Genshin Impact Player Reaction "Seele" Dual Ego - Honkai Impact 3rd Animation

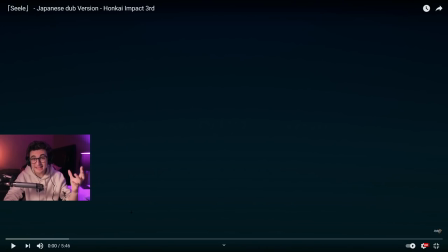That was amazing. Did she get saved? Is this just in her imagination? Oh, the music hit me so hard in the end. This is like night glow level good in music.
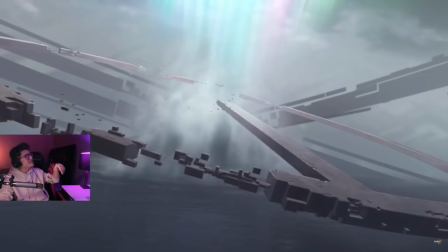Oh, it just hits so hard.
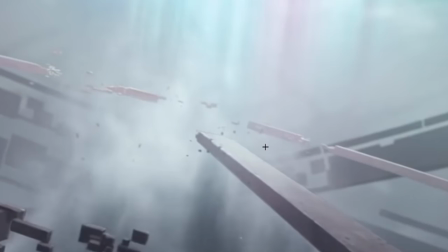I don't know where they're at, but it looks like they're in some type of nexus or like they're trying to jump into a different freaking universe.
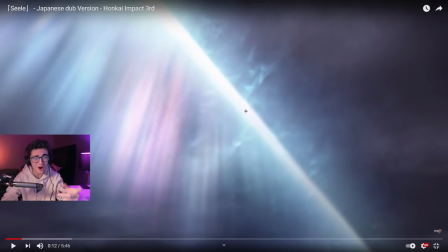I can hear the audio engineered with
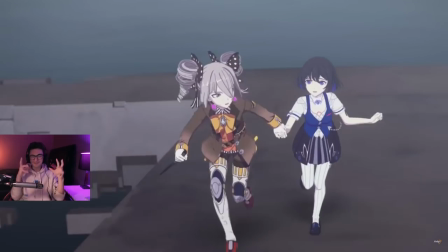the violins.
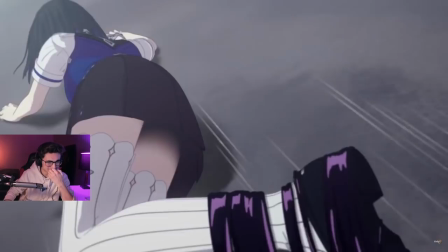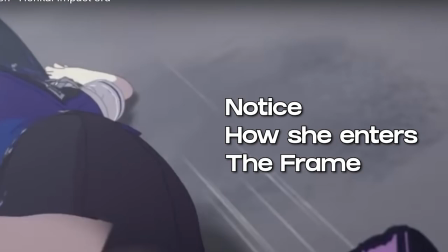Look at the perspective. She's being dragged down.
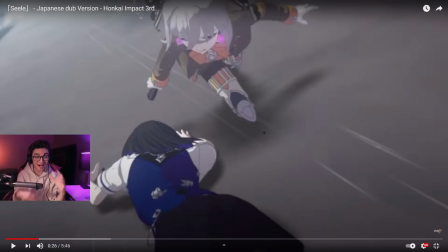She comes in, but there's that's such good animation. They do that animation very similar in Jujutsu Kaisen where like they're having the fight, but they're not actually cutting and it's like all in the same scene, the movement. It's like dynamic movement that's happening. It's so beautiful.
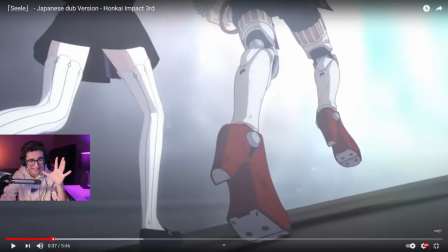Oh, y'all hear the soundtrack at the end? As they're walking to the edge, listen very closely.
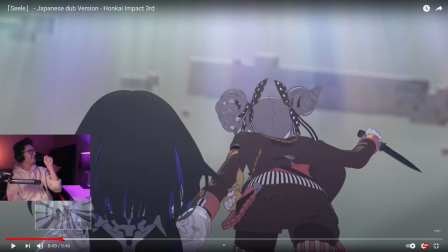It's like... Doo-doo-doo-doo. Oh, that's so cool. It's right when she takes the step off the edge. You hear the... Doo-doo-doo.
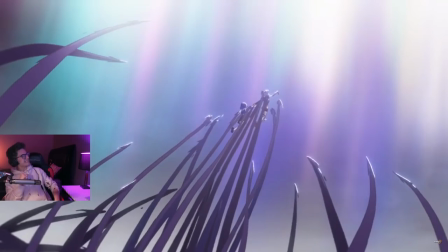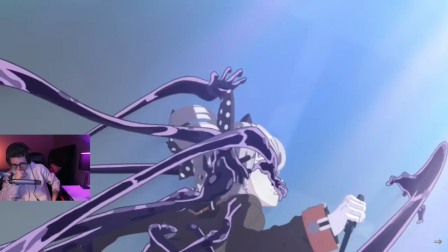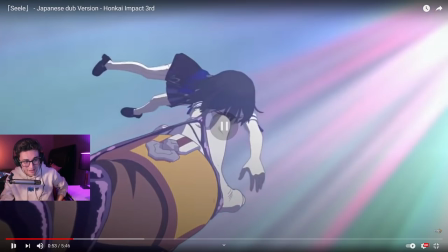And right,
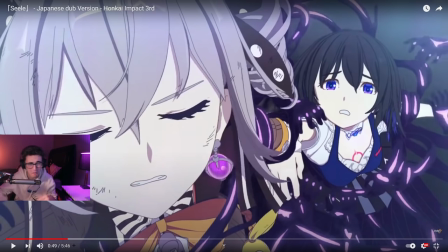oh man.
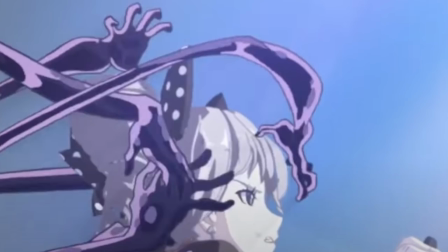Do y'all see that? It's right when this hand comes in front of her face. Right when she gets pulled back, you hear the doo doo doo.
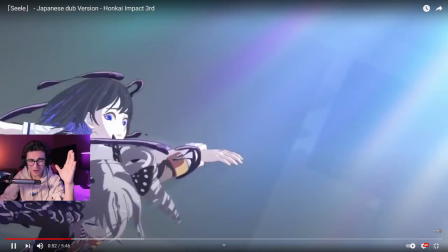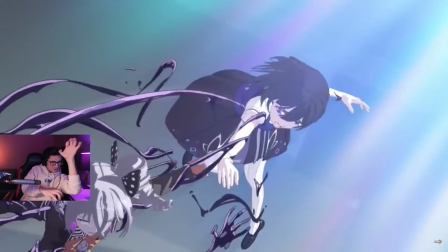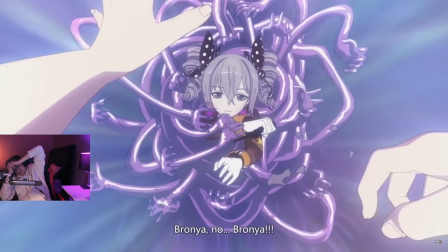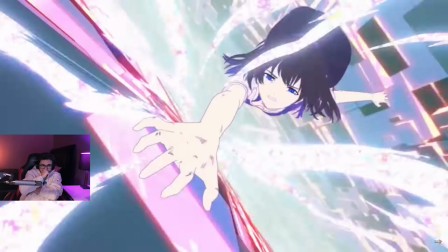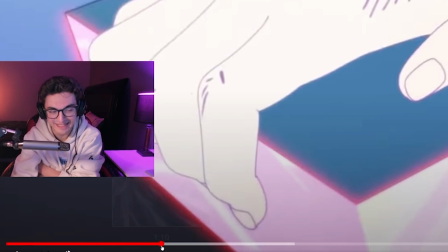Hear the wind rushing in the background. They don't have to do that.
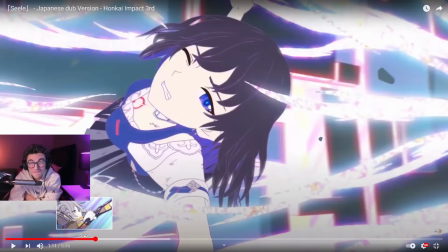They could just put the music in, but they're letting you feel what the character feels,
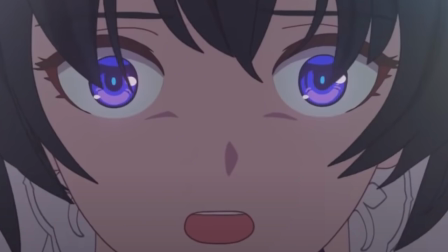and it's so hard because you're hearing what the character hears with the soundtrack in the background to add that extra effect.
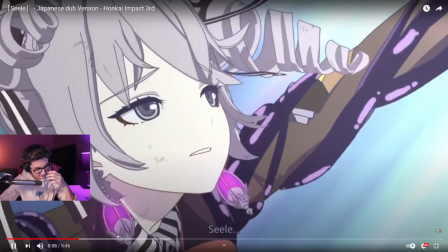Man, when they cut the audio here. Oh, Honkai loves to do that, man.
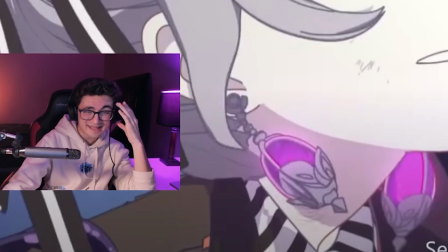Oh, I thought this was gonna be a hype one. Is this a hype one? Does she get saved? Please tell me she gets saved.
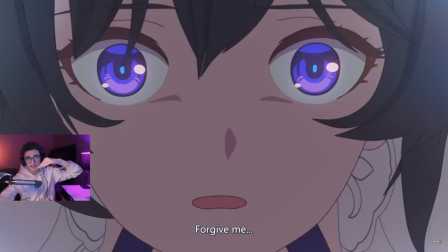Audio cut.
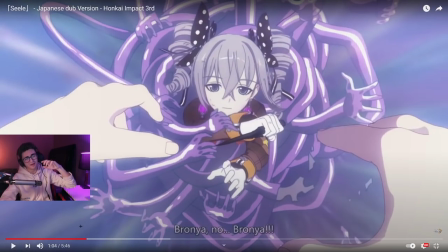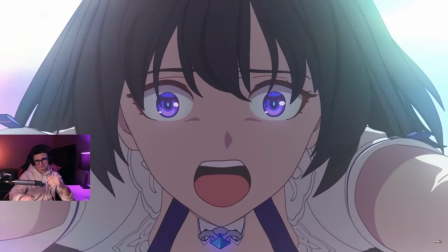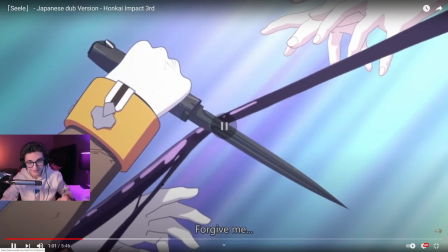They even echoed the cut on the knife. It echoes to show how strong and scary that moment is.
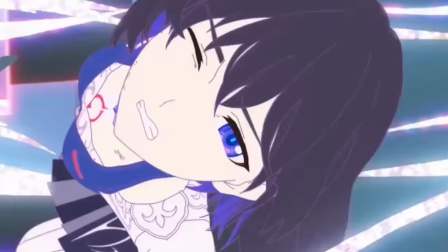Oh. You can hear the wind rushing, so you can feel what she feels and hear what she hears.
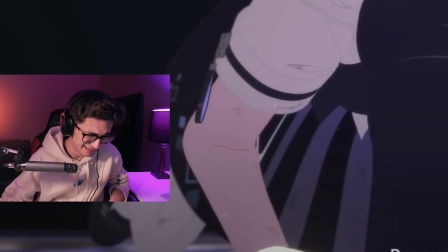Bro, I can't. That voice acting is killing me.
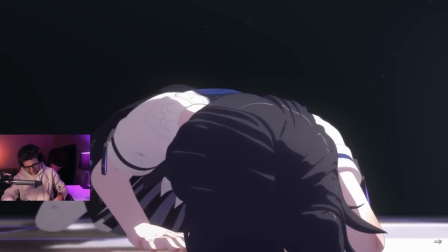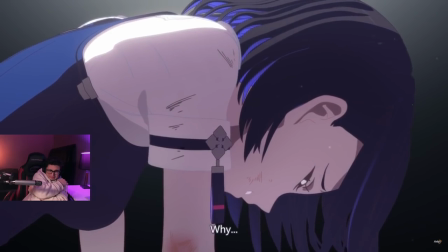Bronya was like, is like her only light.
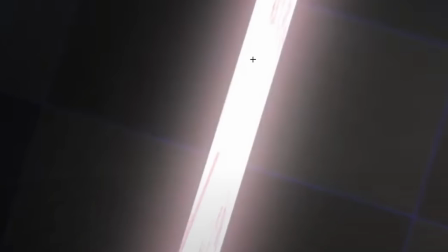I don't know this character, but look at the symbolism. It's the only light you see in this room, and the moment this closes, the light is gone.
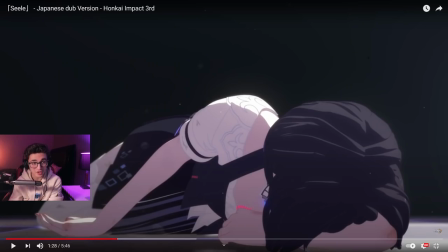And the only light is towards back to that direction of where she's at. Oh, and the violins are so...
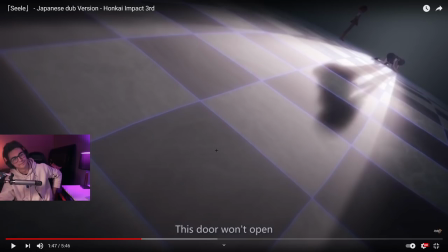Violins are hit too hard. Listen to the violins.
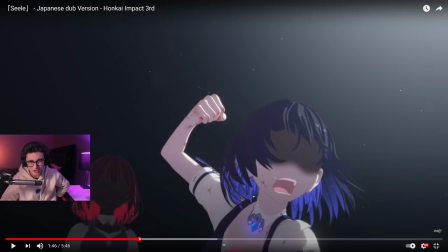The moment she starts raging and...